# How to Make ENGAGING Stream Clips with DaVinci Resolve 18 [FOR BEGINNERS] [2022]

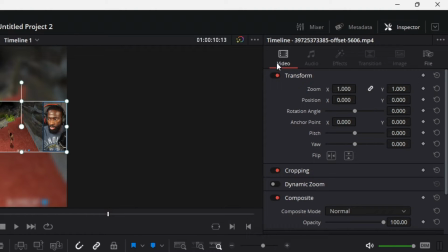If you have your inspector still open here in the video section, you're going to click on dynamic zoom. And dynamic zoom will zoom automatically now. By default, it zooms out, but I want it to zoom in. So I'm going to click on swap, and then when we play it, it should zoom in.
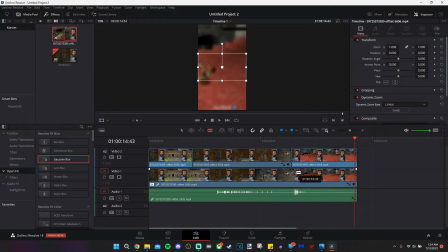All right, great. So what I'm going to do next is hit the B key once more and come directly below the other cut and click on that portion of the video and that creates our cut. And I'm pressing the A key to go back to our normal edit tool. So now what our video looks like is this.
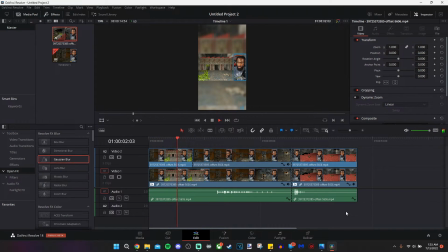Now you see where that cut happened between the camera angles. It was kind of jarring, at least for me. So what we can do is put our cursor between the cuts and put it exactly where we want to.
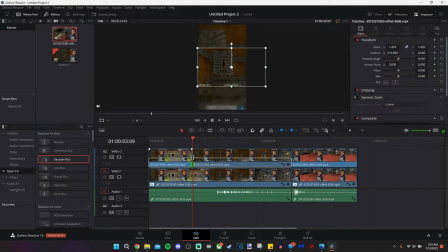So I want myself to disappear right when the camera angle changes, which should bring me maybe about right there.
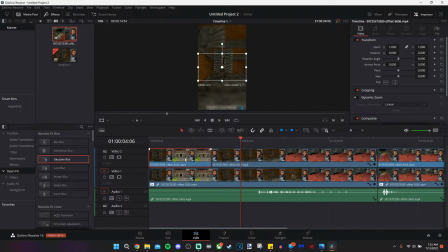All right, so we're going to get in a little closer. I'm going to hold down the Alt key and roll my mouse up so I can have a finer look at it. I'm going to drag right into the camera angle. Changes.
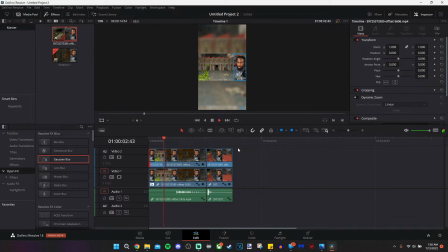Perfect. Laura pulls the lever. Set up. Door opens. We back up. We run off the cliff. Then we react to the phone. Slow zoom. You get your funny. We aren't done yet. What we're going to do after this might seem a little bit intimidating,
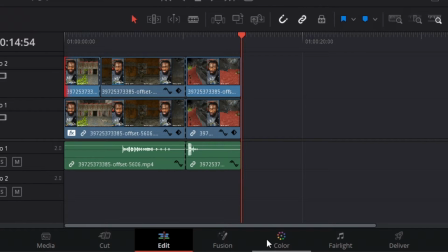but it's not bad. trust me we're going to click on the color at the bottom and under
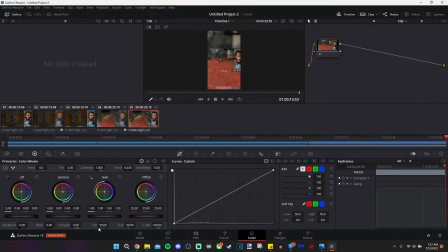this third color wheel here you see you have sat here that's your saturation that's how much color is in the image i'm just going to click my mouse there drag it to the left until it goes in black and white so now what we can do is go back down to the bottom to our edit and
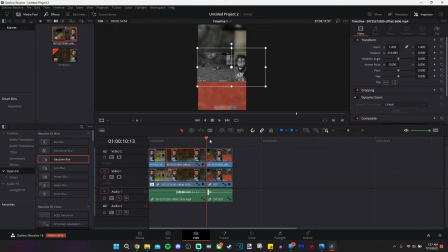then we can see what we create it all right now the last thing i want to do is put a comedic touch on it with a sound effect so i have this sound that i've downloaded there's videos to teach you how to download things on youtube i don't really want to get into the detail of that because i got in trouble
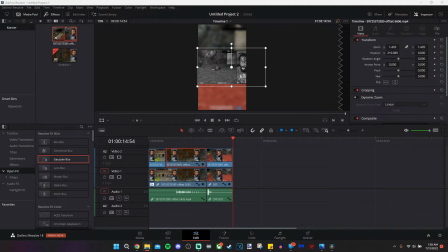last time but this is really where you add the differentiating factor for your videos so i'm going to just put that maybe about there and let's drop it and what i'll do is let you hear what
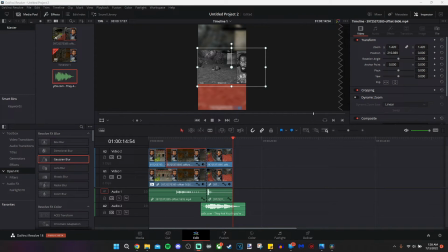audio is actually playing for my computer because i've had it muted this entire time and let's see if we can get it